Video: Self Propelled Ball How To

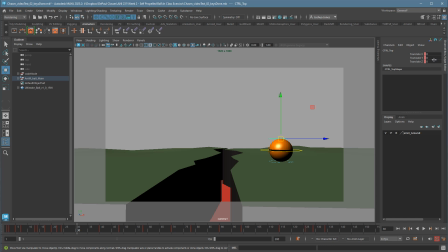That's what's happening. It's getting lost up in here. Hold the full pose for a couple frames
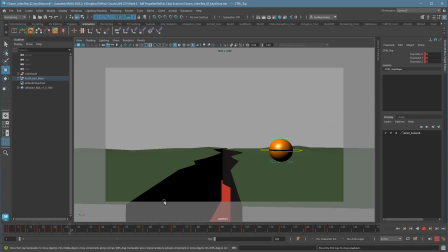before you let it start gooing down. And that'll kind of help get rid of that gooey feel, which actually I do like better here. Make sure to point the stretch in the right direction. Now when we hit the ground, you want to immediately go to squash and stretch.
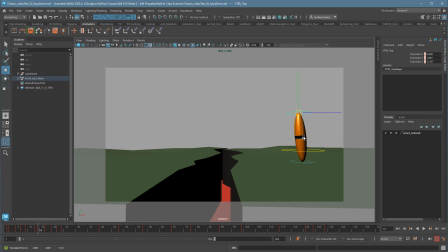Now how far you go also is really important. If your character's doing a lot of this, it might start to lose its sense of form or weight. So you want to be a little careful here. And don't forget Alt, Alt period allows you to watch it frame by frame. So you can kind of get the right amount of squash and stretch. Don't scrub through here so much.
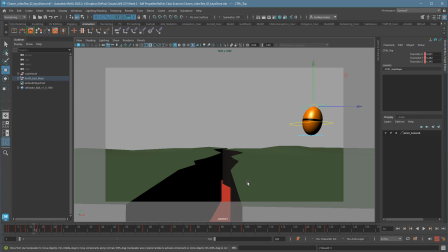I mean, it kind of works, but it's also, it's not as fast to keep coming over here to keep checking it, because I can actually check, move, check, move on the fly. So in one frame, it's going to go from stretched to squashed, and then right back out on the very next frame.
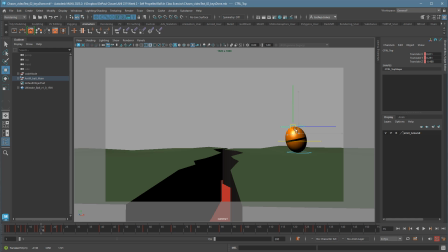Now this is a much smaller jump, so I'm not going to go crazy with it. Again, the frame right before it hits, going to stretch it back the other way. This might feel super gooey. You can see it kind of sticks at the top.
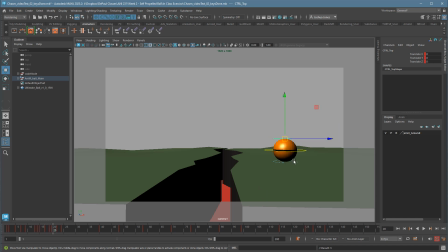But I'm going to try it first and see how it goes. Again, the contact frame, you immediately want to squash it. And the frame after the contact frame, you immediately want to stretch it.
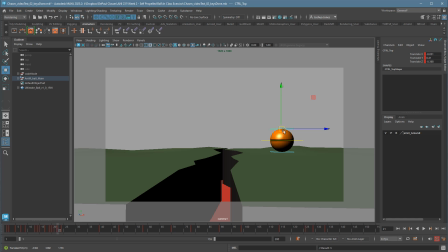Now in this case, I stretched it so far, it stretched past the next frame, so I'm overdoing it. I want a feeling of continual movement up. And again, a little bit of stretch on the way down.
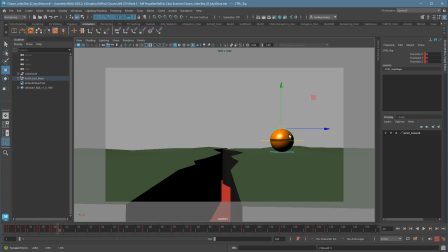I'm just trying to feel it out here. Like if you scrub through it, like are you getting the right feel of the ball?
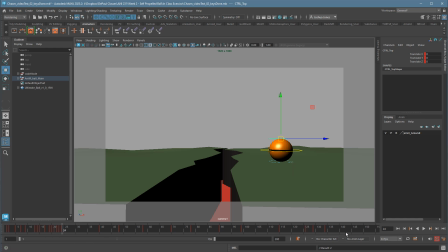You notice now that I no longer have these nice spaced out frames. I have frames all over the place.
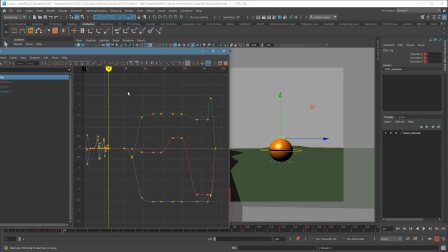This is where it can get kind of messy, and it's also where the graph editor isn't so helpful anymore.
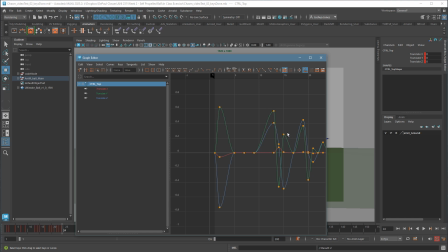So I'm not going to play with the graph in here. It's just too much of a mess, and I'm almost controlling it on every single frame.
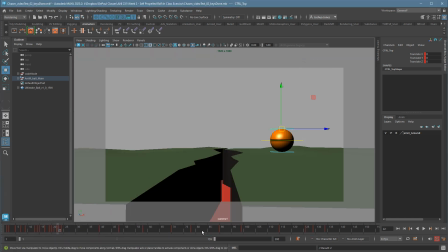So that's not going to really help me. It's these big broad expanses where you want to be playing with the graph editor, and these small ones where you want to be Alt period and watching the movement on frame by frame basis.
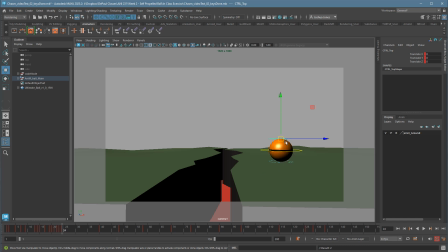I am also going to add a little squash and stretch finish here. So a little bit, nothing as dramatic as the first ones. Squash. And then I'll do 3 frames up with a little bit of stretch. Then 2 frames down.
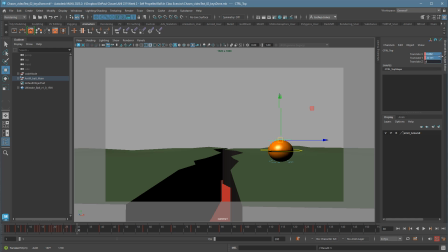and 2 frames back to 0. And this time I'll just type in 0. Cool. Let's see what that looks like. Pretty fun. I like it. The timing overall is still maintained. I do feel like I'm probably stretching a little bit much in here.
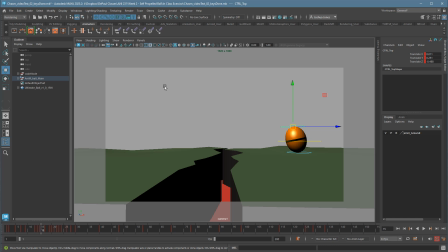So I think I'm going a little over the top, even though I like it. This might be a place where I adjust in the graph editor because I'll be able to see it pretty easily.
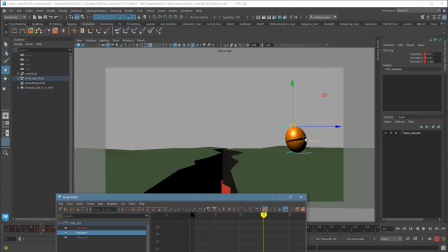It's the translate Y on this. It's doing most of the work.
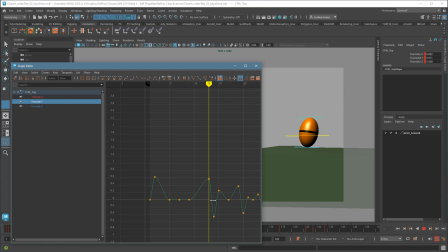So we can see stretch, squash, stretch. Yeah, and I can see that this one's a bit more extreme. I'll just lower that down so it's not as dramatic. I felt this one was a little bit dramatic too.